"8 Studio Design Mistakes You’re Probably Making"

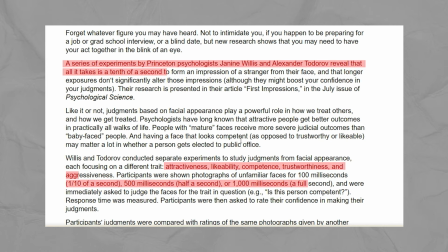How your videos look matters more than you might think. According to research, it takes less than a second for people to decide if they like and trust you.
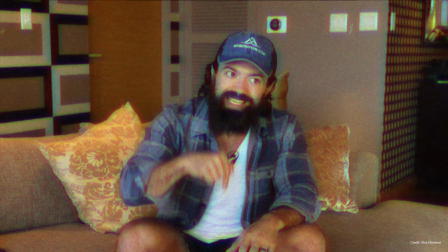And in this world where attention is everything.
Attention is so just powerful. Attention is the new oil.
The success of your online presence depends as much on how you look as the actual spoken content itself. So today we're gonna go through eight things you didn't realize your video setup was saying about you to your audience and how to easily fix them. This video is actually based on my most viral Twitter thread of all time, which was shared by thousands of people and seen by over 4 million, which is crazy to me. Go follow me by the way, if we're not already connected. So chances are, if you watch to the end of this video, you'll walk away with at least one thing you can do to immediately improve how you come across on camera. It's a small time investment that will pay you dividends infinitely for decades to come.
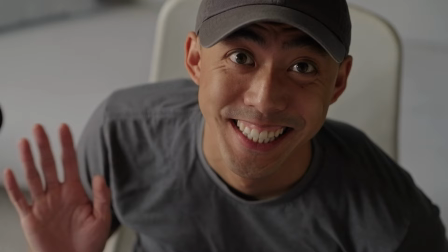All right, so number one, super important, your camera angle. So many people have their cameras mounted above their monitors, and it looks down at you.
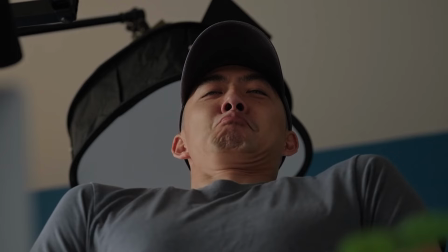And when your camera does this, it destroys your credibility.
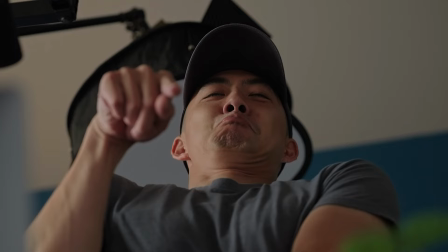You put your audience in the perspective of a superior, peering over, say, your cubicle, checking in on your work, literally looking down at you.
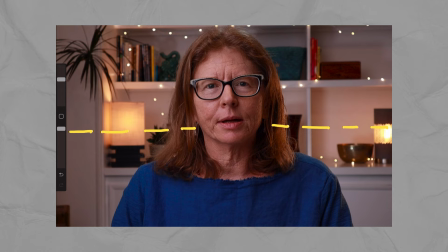So to establish more authority, lower your camera to chin height. You don't want to go too low, so now they're looking up your nose.
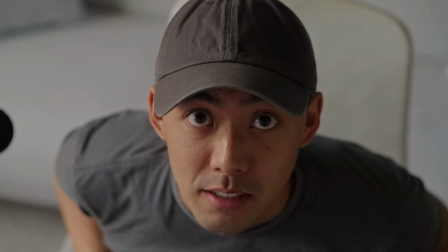That'll make you feel overbearing. But you want to have some healthy medium where they're not looking down at you, nor too far up at you. In this way, you wanna really intentionally design how your viewer sees you. Don't leave this up to chance because it matters so much more than many people think.
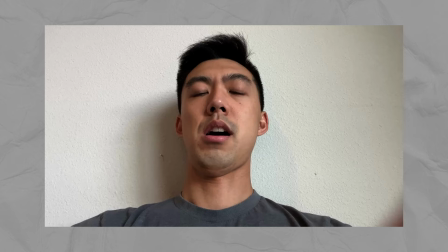Next, we've got this familiar scene here, the infamous beige generic white wall. 90% of what we do on video is signaling. It's showing intentionality that you put effort into your content. And what do we associate this blank white wall with? It's actually the opposite of that. It's cutting corners and not caring about the viewer's experience.
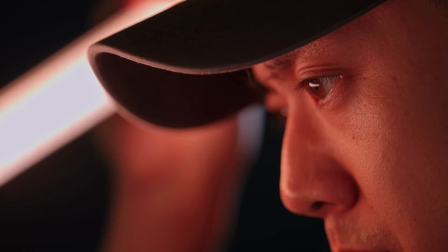So consider painting your wall if you can, if not wallpaper and adding colored lights can work too.
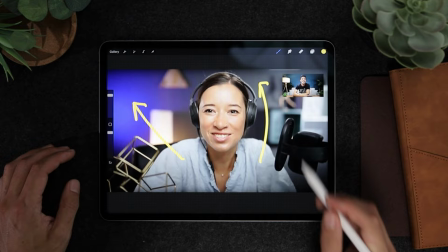In Steph's case here, we chose gray paint and used RGB lighting to play with color. There's so much you can do when you just decide to be a little bit more intentional. And then we have how you arrange your background items behind you. Clumping your items behind your head instead of spreading things out more.
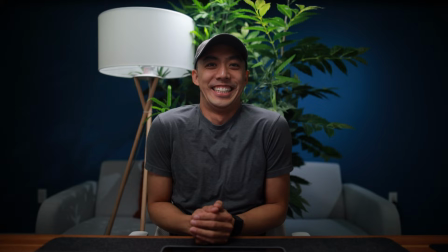Grouping all your decor behind your head makes your space feel smaller. And it's ironic because by creating more space around the edges of your shot where it's empty,
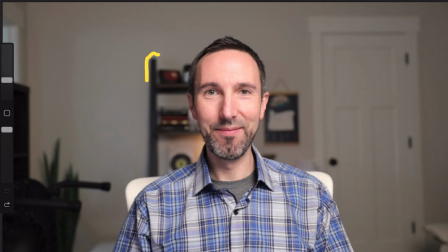your shot actually now feels more claustrophobic because it feels like you're sitting in this sparse empty room and you just gathered all the stuff you own right behind you and everything else is empty. As a result of this, your audience is gonna feel trapped and pretty uncomfortable, almost like going to your friend's house who didn't quite move in all the way yet. And you're like, where do I sit? What do I do? I'm just kind of standing here.
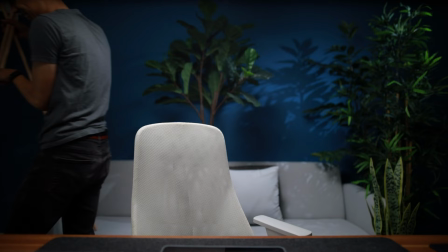So instead do the opposite, create space behind you, but fill up the rest of the frame.
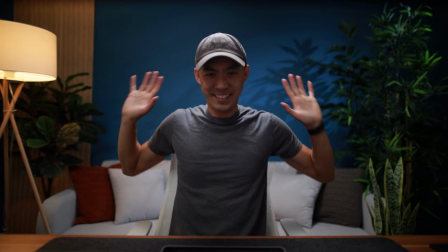And for bonus points, extend your items off the edge of the screen and that makes your space feel even larger. Build this sense of a bigger world off camera and it'll create a sense of home for your viewer beyond just what they can see.
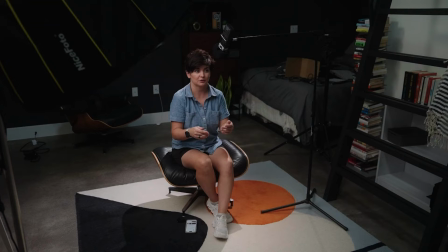And as a quick side note here, there's a very common question I always get from our clients and folks who take my Dream Studio course and that is, Kevin, my space is super tiny. Can I still set up a nice studio? Am I still qualified to do this too?
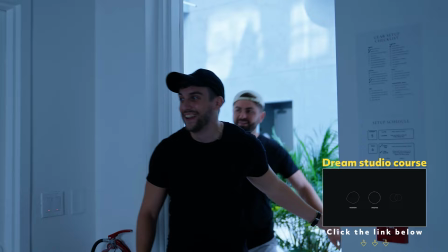And my answer is, absolutely. You can totally do it if you know what you're doing and you understand the principles like I'm teaching you here.
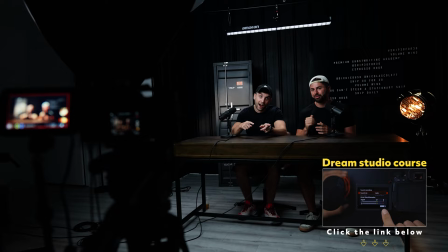You'd be surprised actually how much you can do with camera and lens magic, understanding design and looking through some space saving gear options.
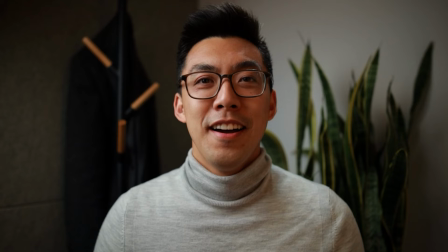As a matter of fact, to prove this point, I even went and set up a studio in the tiniest closet I could find. Click up here to watch that video if you're curious. Next, when it comes to microphones, putting barriers between ourselves and others is actually a defensive gesture. One that I personally admit that I do a lot with my hands as an anxious, fidgety person. Yet what this does is it creates a psychological sense of distance.
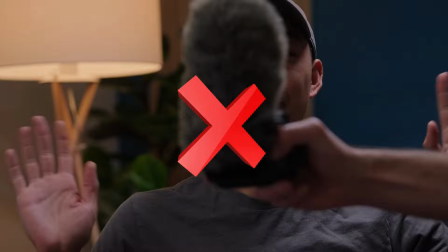So instead, place your mic to the side instead of in front of your face.
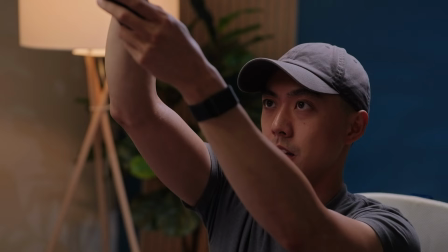Or better yet, use a shotgun mic like I am right up here to capture sound from outside the frame. So there is nothing blocking you from your audience. And this is what we did here with Jay. Now, one of the biggest tips I have for you is on lighting. So let's do an experiment real quick. Take a look at this mug shot. We associate this deer in the headlights look with criminals and guilt, or in this case, one of my favorite TV shows, Brooklyn Nine-Nine.
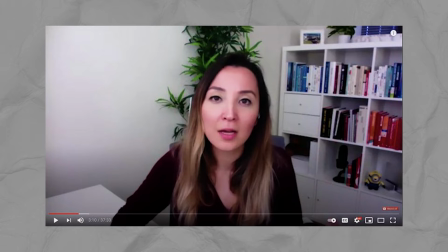Nice.
And now I want you to look at the average Zoom video. I'm just going to leave that there. So to avoid looking like a deer in the headlights, use lighting to create depth and not remove it. I want to say that one more time. Use lighting to create depth, not remove it.
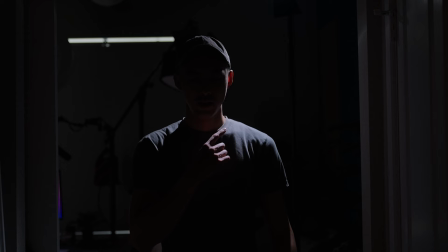Your job is not to throw as much light as you possibly can, as if the person can't see you.
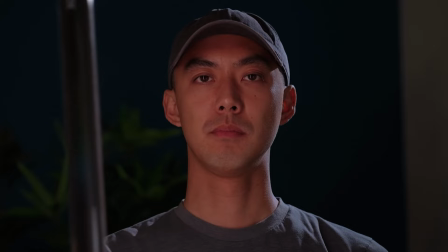Your job is to use light and shadow to create a sense of depth. And the best way to do this,
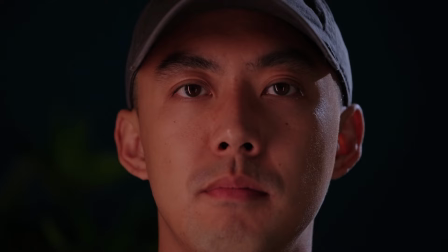move your lights away from center to more so the one or two o'clock position and don't mirror them symmetrically if you have more than one.
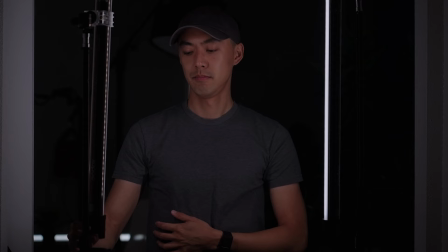You do not want a symmetrical lighting setup in front of you. One side should have more light than the other so that your lighting can sort of fall off in one direction.
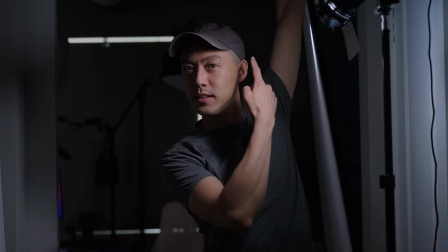And for bonus points, raise your light higher to create a more softer, flattering feel.
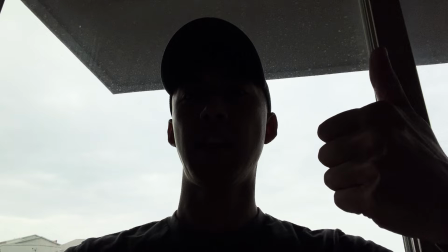I call this the shampoo commercial look. Now in the same way, you also want to be careful with the light sources directly behind you. We associate dark shadowy silhouettes with villains or say the witness protection program. We as humans can't connect with faces that we can't see. If we can't see your face, we can't build trust.
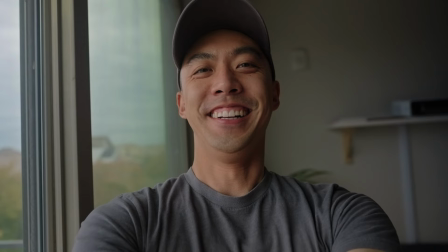So instead, sit with your face towards the window or better yet, close the window and use lights because they're more consistent.
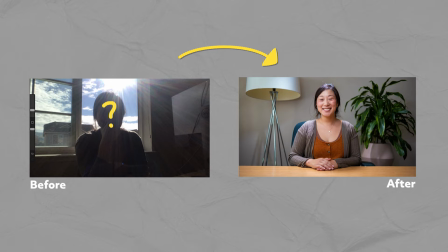Your studio will be ready to look great at a moment's notice any time of day and and will serve as a workflow productivity asset for you instead of something preventing you from getting out there and making content. Another mistake people make, this one is not so obvious, but it's a fun one. It's having doors in your background.
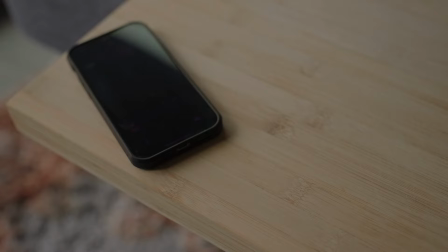This can cause people to feel like you're about to be interrupted. So it prevents people from going deep and having a real moment with you.
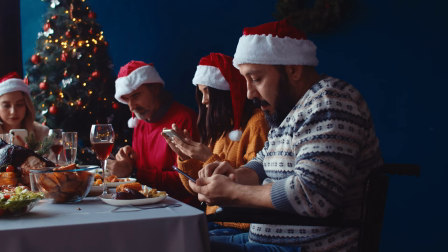It's kind of like having phones out on the dinner table. This makes it harder to be fully present with you. So if you happen to have a door in your space, which I can't imagine not,
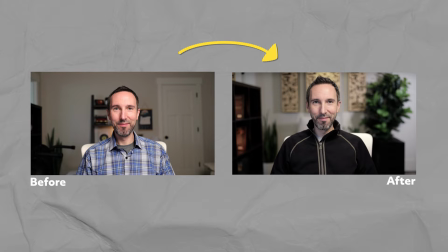Try turning your desk around so your camera points away from doors and other distractions. This pulls the viewers eyes towards your face, pulls their attention towards you and what you have to say, and not away from you. If you can make them feel like you two are the only two people in the world, you'll have a much more powerful human connection with your audience. And finally, this is perhaps my favorite one of them all, using lighting to set the tone of the interaction, to share the heart behind your content, and help the person feel that you truly care about them as people, not just merely metrics on the screen. So to illustrate just how powerful this is, I want to do a small experiment with you.
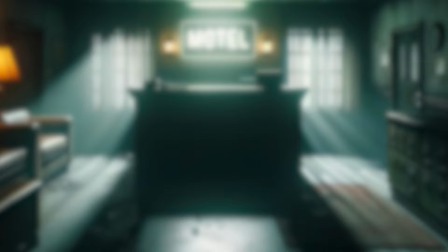So close your eyes, and I want you to imagine walking into a dingy motel lobby with harsh flickering fluorescent lights hanging above you.
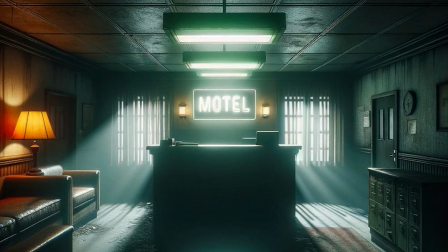The light is sort of this harsh greenish yellow and has a buzz to it. Alright, got it? Pay attention to how you feel in your body, pay attention to how tense you are, pay attention into the state that you find yourself in. Got it? Okay, now let's imagine something else to contrast with that. This time it's a different lobby.
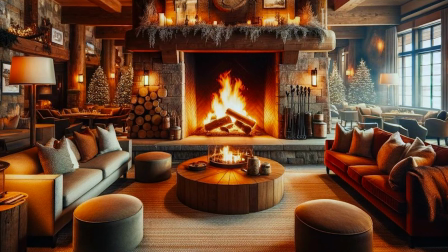This time it's a cozy ski lodge with a warm fireplace and a warm soft glow from the lights above and around you. Now in both situations, imagine someone you've never met before comes up to you. In which setting are you more open to connecting with that person?
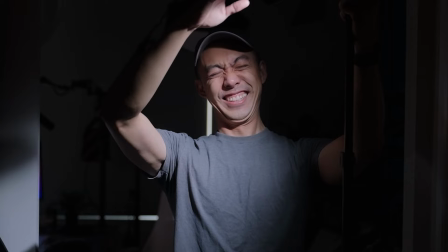In the first situation,
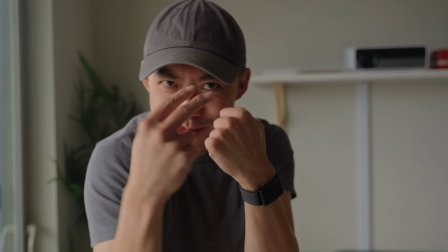your body actually goes into this fight or flight mode and that harsh lighting and that environment elevates your stress hormone cortisol and it puts you in a defensive state. Your body is actually gonna be telling you, keep some distance, do not engage with this person, just get out alive.
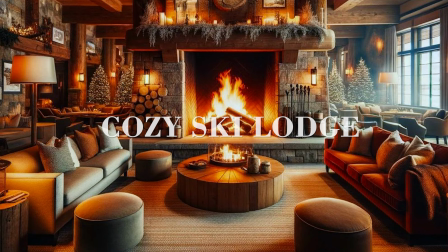Now in the second situation, your body's going to be a lot more open to connection, more willing to listen, to help, and form bonds with others, and less of a sense of scarcity to immediately disengage and move on to something else. You see, lighting, as well as the design of your space, affects your viewer's biochemistry.
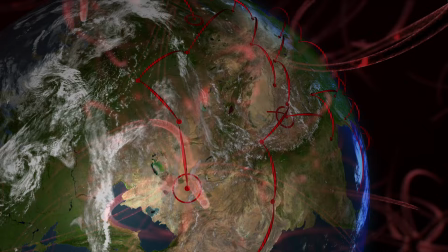And I want you to let that sink in for a second. How cool is that? that you can affect someone's biochemistry from thousands of miles away through a video,
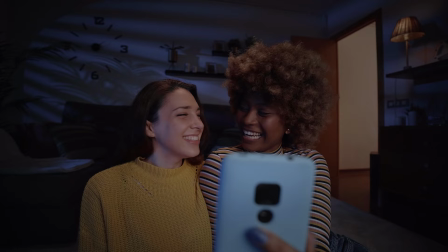you can connect in real human ways as if you were standing right there in front of them.
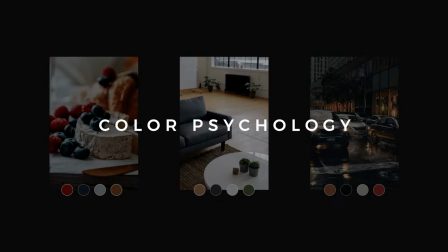And that right there is the power of video, the power of lighting, the power of crafting an overall experience intentionally for your viewer.